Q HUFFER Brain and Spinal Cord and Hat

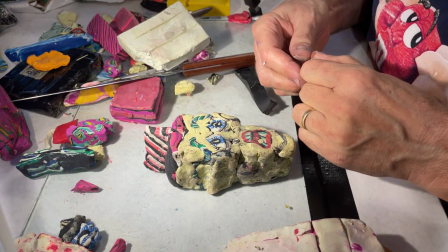999s
But by that, I'm going to put a little white on it, and that'll cap the skull opening.
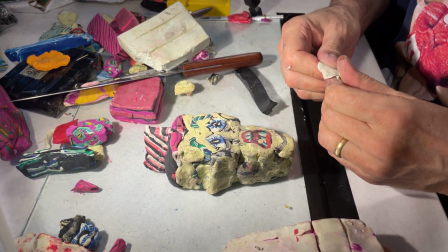1006s
And then we're going to do a little cerebellum and a top of a brain,
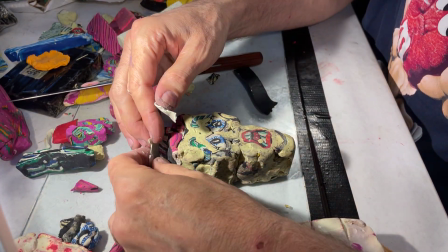1011s
and maybe, a top of the head after the brain is in, and maybe that'll be a time to break.
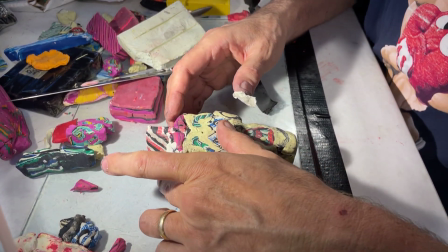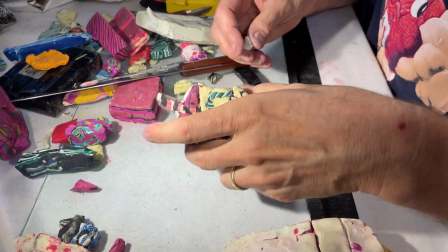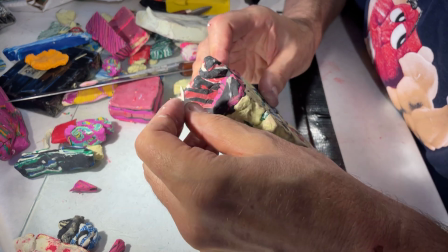1028s
I'm trying to make a totem pole, if that makes any sense.
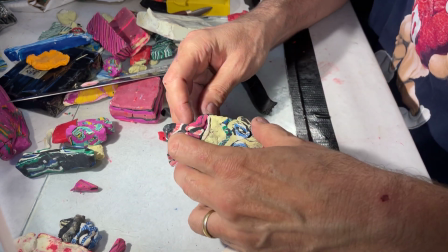1031s
So there'll be a lot of different shapes on this guy, vertically, not horizontally.
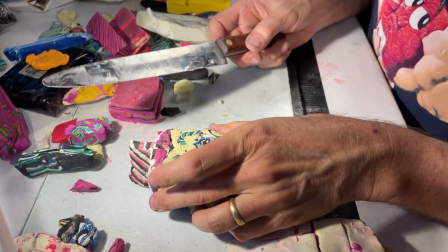1040s
Okay, so that's, you'll see the illusion will sort of work when it's cut up.
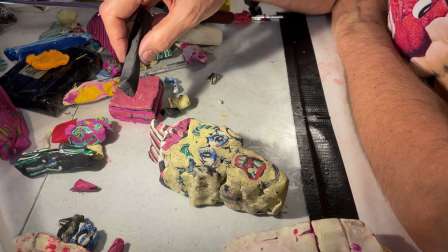1048s
The way it'll work is that once you put it on the top part of the head, and this is repeated as a theme, it'll click.
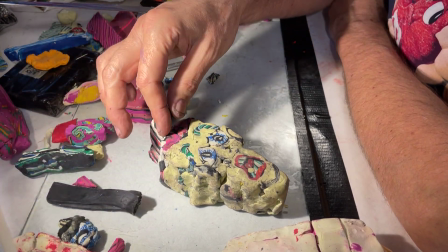1055s
It'll make sense between the two. In and of itself alone, it's a little weak and a little too fast.
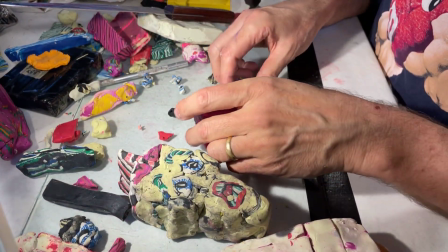1060s
All right, the brain. So we got some nice texture here.
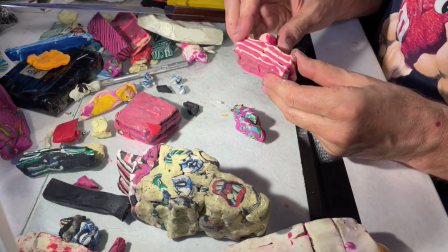1066s
We got some good tissue kind of colors.
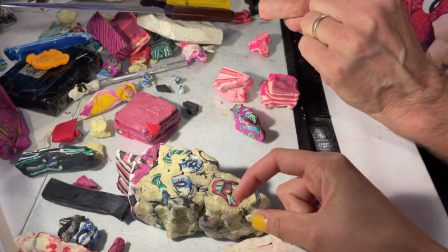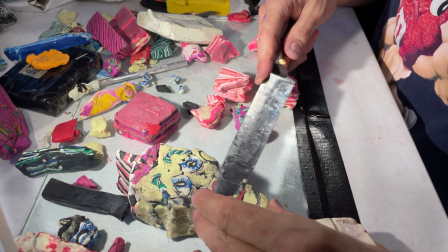1081s
Still a little bit of white there. Yeah.
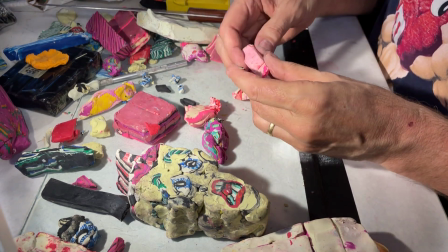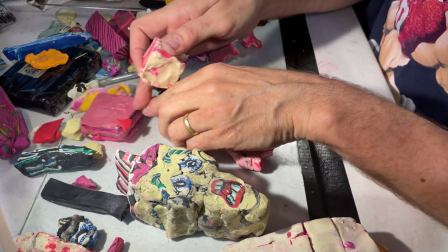1091s
All right.
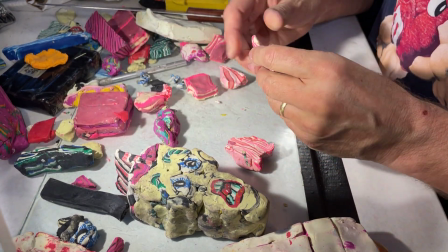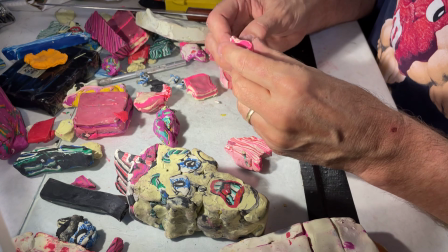1097s
The cerebellum is fairly liney.
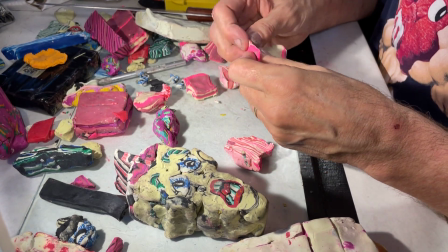1103s
It's like
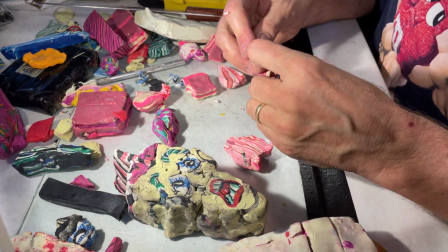1107s
it's not really a circle, but it's a pinched circle, semi-pinched circle, and I'm going to duplicate it.
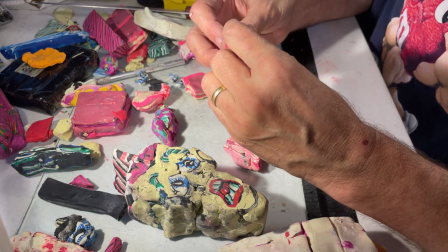1113s
So I'm just building a super silly, this is not going to animate much.
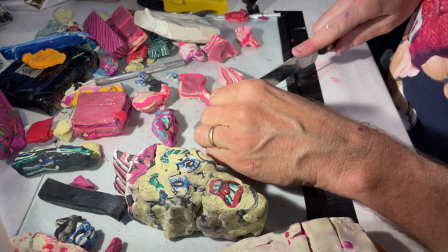1118s
So by the way, this is, oddly, it will sit there like,
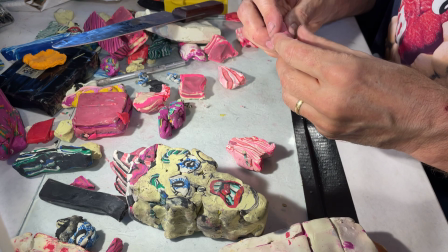1128s
it's just going to sit there. The brain will do most of the work, because I'll show you that texture.
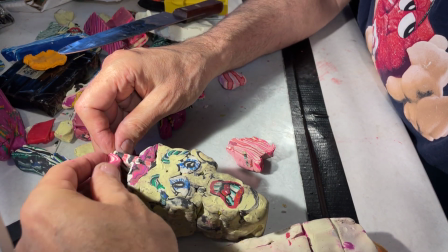1133s
If I had more time, I think I would work on this one, but I'm just trying to get a lower brain, a reptile brain in there,
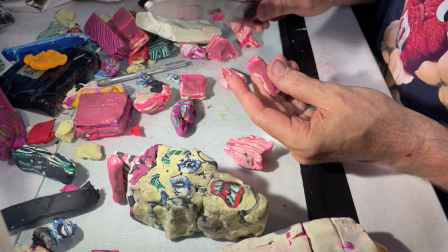1142s
because the frontal cortex is where all the action's at.
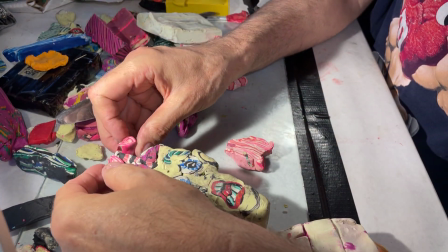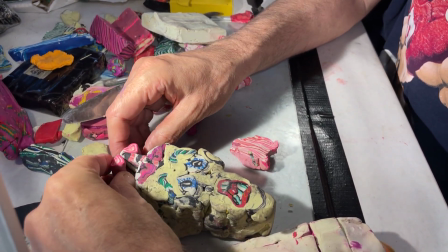1153s
Okay.
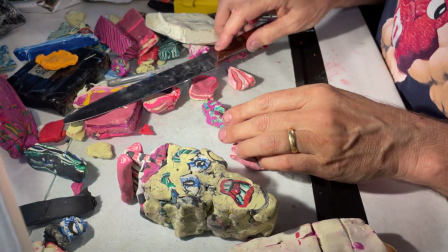1157s
And
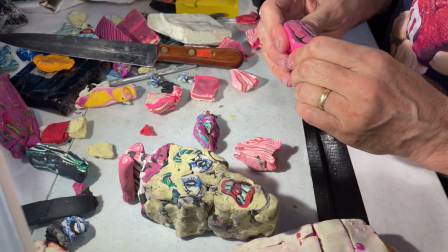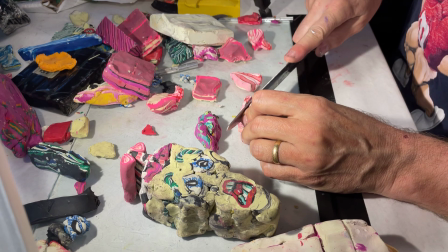1163s
key to that would be a lot of texture inside a pig's blanket rolled out.
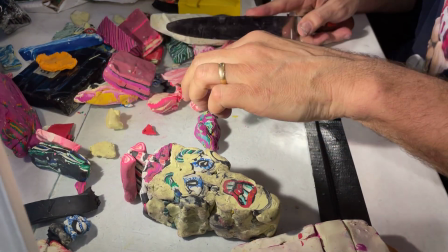1169s
So that's what I'm going to set up now. For the brain? Yep.
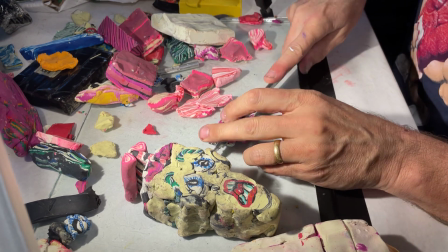1173s
It's a lot of rolling, a lot of little, and then I squiggle that stuff all around so it looks
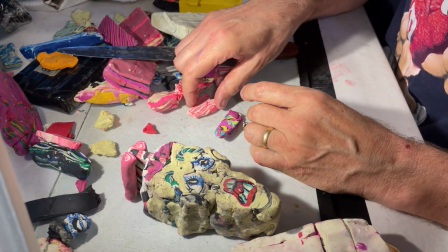1182s
erratically brain-like, and then once you cut it, it kind of works. So this is a highlight in the dark.
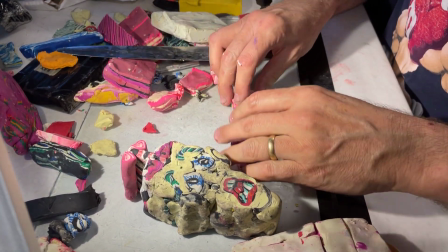1188s
So the tissue, this is the fatty part and the other side of the brain.
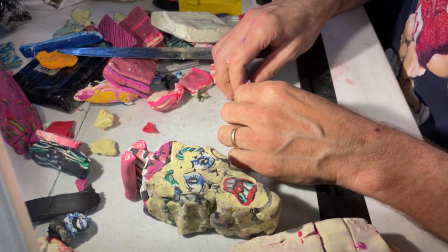1194s
And so these are all going to get rolled into tiny little tubes.
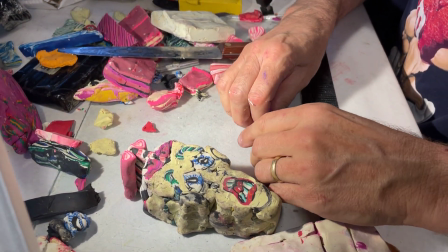1202s
So you do one side the dark clay, then the other side the light clay?
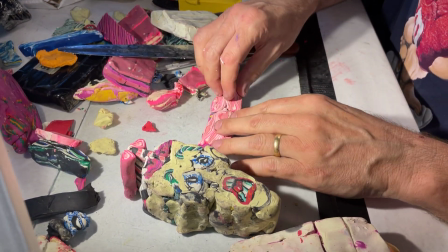1209s
Yeah, they're both textures, light texture, dark texture.
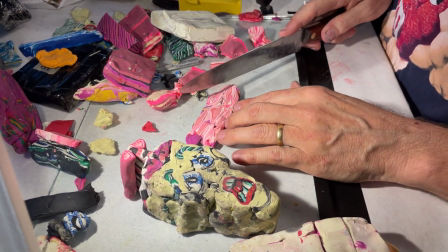1212s
And if I were, you know, since I want to stay well, it won't matter once this is thrown into it.
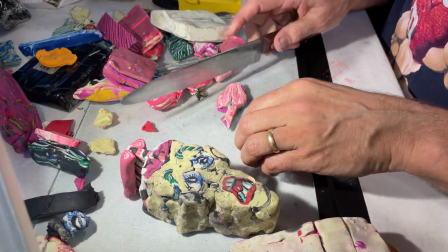1221s
Yeah, it will. I'm going to go ahead and cut it, put it at an angle so this has got some animation in it.
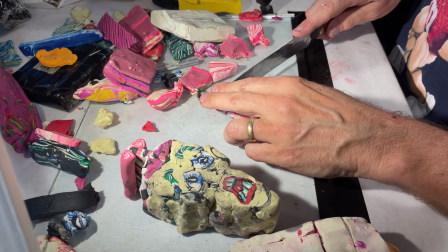1226s
Even though it'll
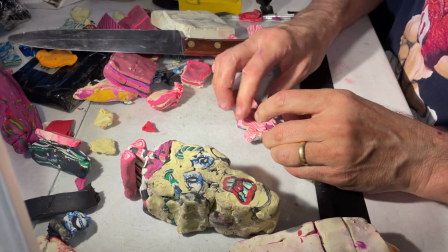1229s
reduce a great deal, it's going to get so thinned out, it's almost going to be back to not animating once you roll this into little circles.
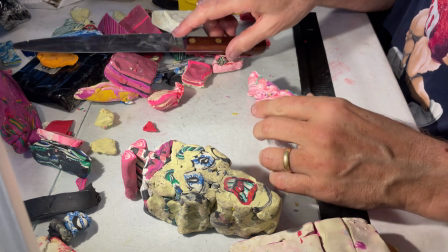1242s
Let's see.